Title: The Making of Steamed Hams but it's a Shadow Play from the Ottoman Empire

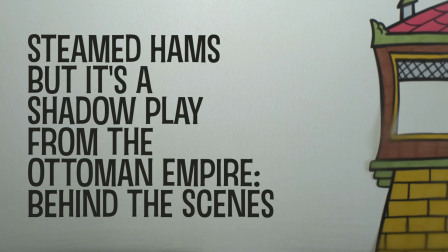0s
Hello, here's a quick little behind the scenes from my steamed hams, but it's a shadow play from the Ottoman Empire.
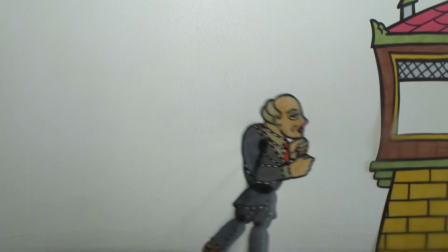5s
I had the idea of doing a shadow puppet version of this for quite a while,
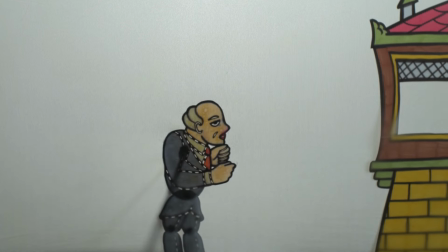9s
and in my research came across a shadow play tradition which originated in the Ottoman Empire and is still alive throughout the region today. Empires fall, but art goes on. Anyway, it focuses on two main characters.
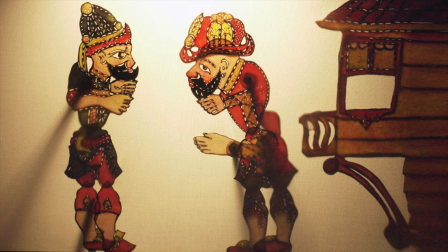23s
Karagaz, the impulsive, boisterous peasant always plotting his next scheme,
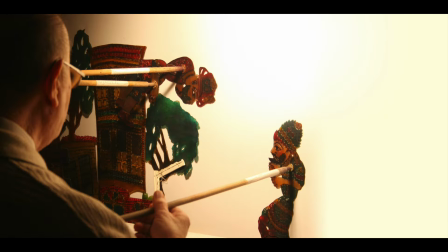29s
and Hasivat, the upper class, educated one who thinks he can civilize Karagaz.
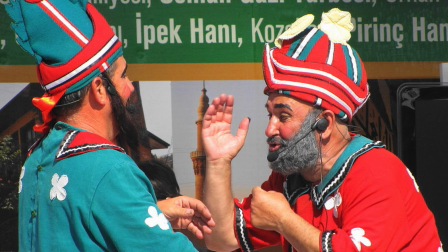35s
Basically, two idiots who act as foils to one another, kind of like the odd couple,
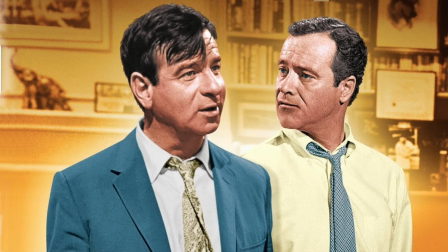40s
a concept as old as comedy itself, and I think you can see where I'm going with this.
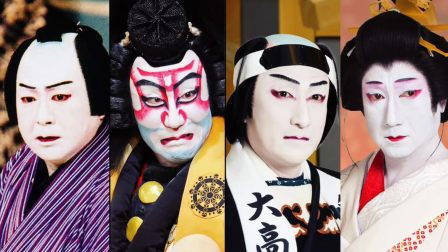45s
Traditional forms of theater tend to be built from a collection of stock characters or archetypes, and often stereotypes.
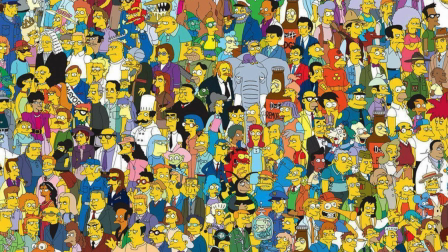52s
The Simpsons is really no different. It has a set of characters who each represent some arrangement of human foible
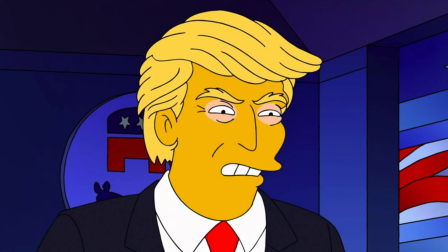59s
and can be used to tell topical stories or make political commentary. A puppet can say things the person controlling it can't.
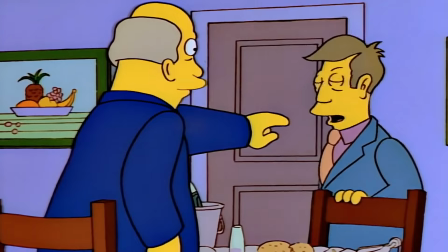66s
I think that's why the Steamed Ham skit has resonated the way it has. It is at its core a classic bit that goes back to the origins of theater.
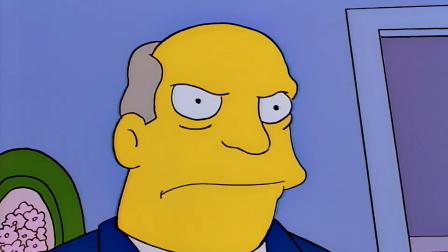75s
There is a dynamic between Skinner and the superintendent that can be found all the way down through the history of storytelling.
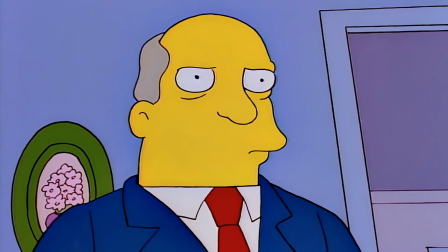81s
Now, that's just the idea, and ideas are a dime a dozen. How did I do it?
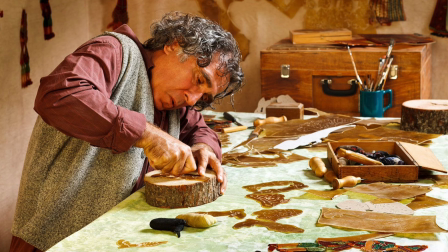87s
First off, the traditional puppets were made from animal hide, which was oiled to become transparent. I wanted to make them out of materials I had on hand, so needless to say, I opted for a different method.
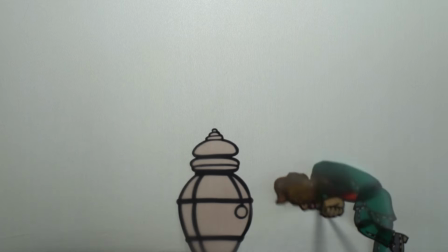98s
I noticed that the Karagaz character had an articulated arm, allowing for wild gesticulating, while the more proper Hasivat did not.
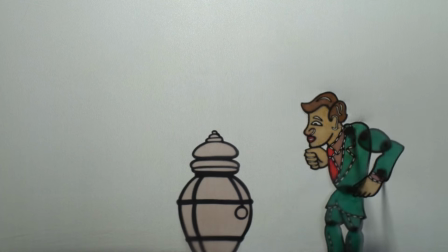107s
I assumed this wasn't just to differentiate the two characters, but had practical purposes.
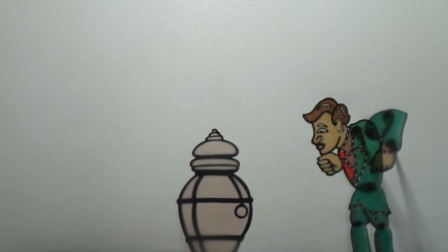112s
I'm right-handed, so I designed the more complex puppet, in this case Skinner, for my right hand.
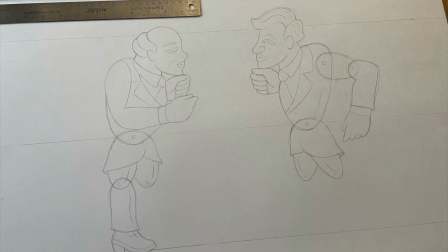118s
I drew my initial designs out on a sheet of Bristol in pencil, then traced them onto vellum with a black Sharpie.
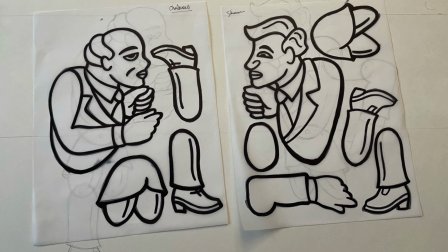124s
I was originally thinking of cutting out pieces of colored gel to get the color effects, but ended up just using colored Sharpies.
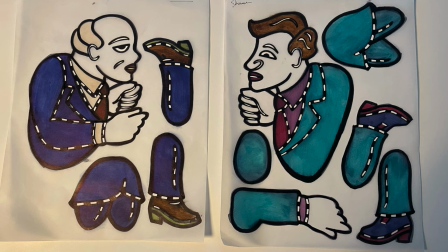130s
The plan was to laminate the vellum between two sheets of clear polyester stencil material I had kicking around, using a wood glue tinted with watercolor paint.
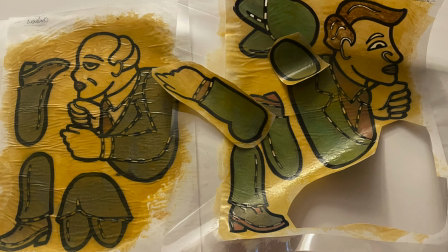139s
It didn't really turn out as I hoped for, so I started over.
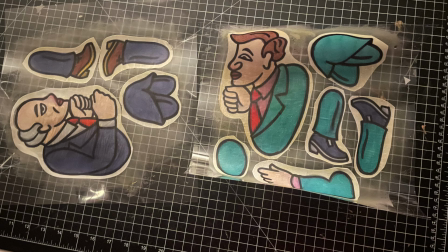142s
I redrew the designs on vellum, but this time, rather than keeping them as one sheet, I cut out each piece and glued them individually onto the sheet of polyester.
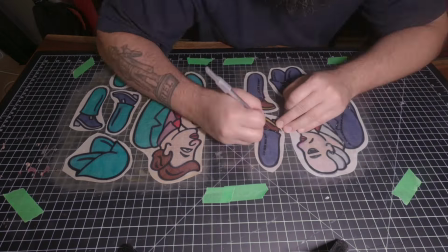150s
The traditional puppets have dashed lines cut to create dimensionality, so I did that to these before gluing each of them to another sheet of polyester.
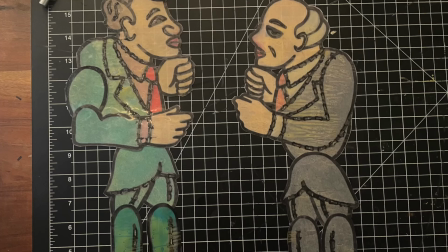159s
I let them dry between a couple books to keep them flat, then cut out the final pieces.
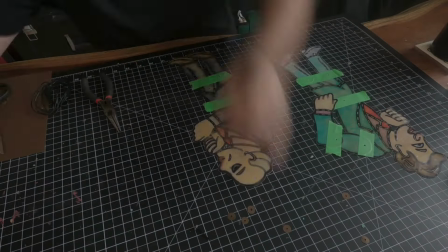164s
I used some electrical wire that I had to make the joints. It was probably a bit too thick, but I didn't feel like going out to buy something else.
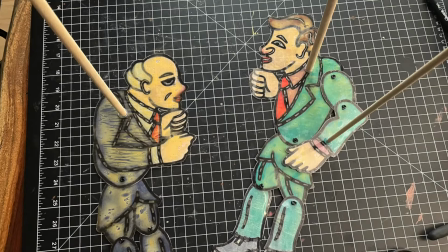171s
I glued some wooden dowels directly to the puppets, but this was too rigid, and ultimately I went with a felt hinge.
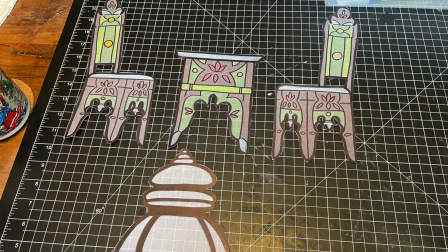178s
For the rest of the props, I just drew them out on the vellum and used a spray adhesive to attach them to a single sheet of polyester.
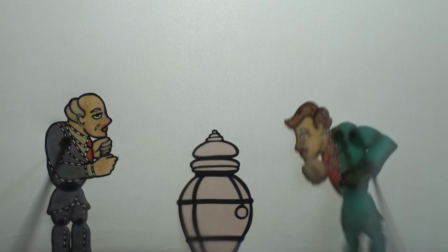185s
Nothing as elaborate as the primary characters, which I wanted to have a greater texture to them.
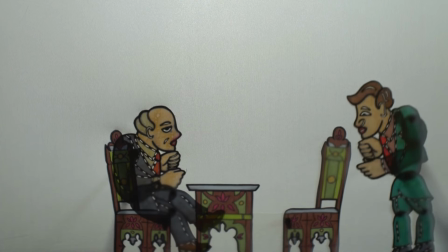190s
After the physical assets were built, I recorded the audio. I was considering finding someone to actually translate and record everything in Turkish,
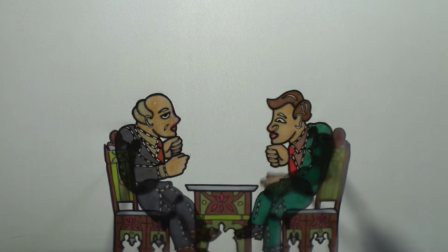198s
but decided to just stick to the original script and record it all myself in English using a terrible accent.
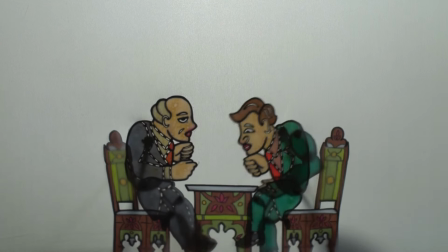205s
I threw a couple of Turkish words in there, and I'm very sorry if I completely butchered your language.
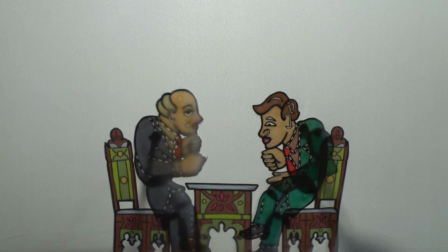210s
I grappled with doing more localizations, like making it steamed kebabs or referring to an expression in Istanbul or something to that effect,
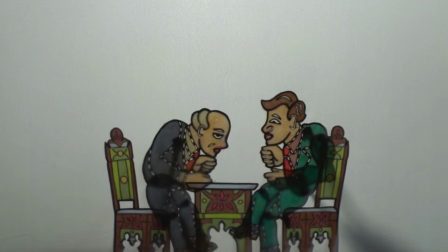218s
but in the end decided not to and focus on the performance aspect.
These hamburgers are similar to the ones they have at Krusty Burger.
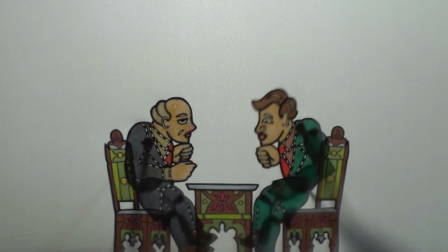226s Ho ho ho, I are back to Skinner Burger, old family recipe.
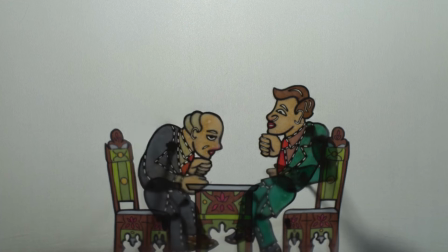231s
To make this sound like a live performance, I added reverb.
Sometimes, despite fact, they're obviously grilled.
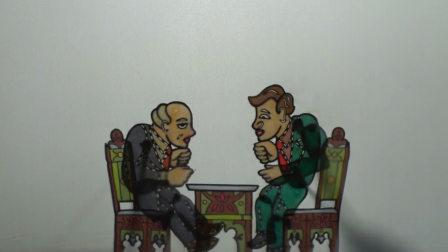239s Yeah, I know. The one thing I should... excuse me for 1 second.
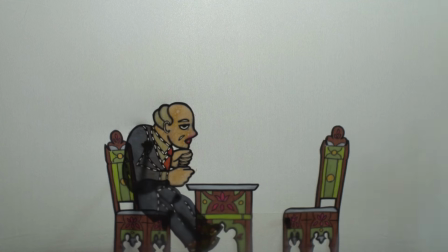245s
Canned laughter from the crowd.
Oh, Shahadai.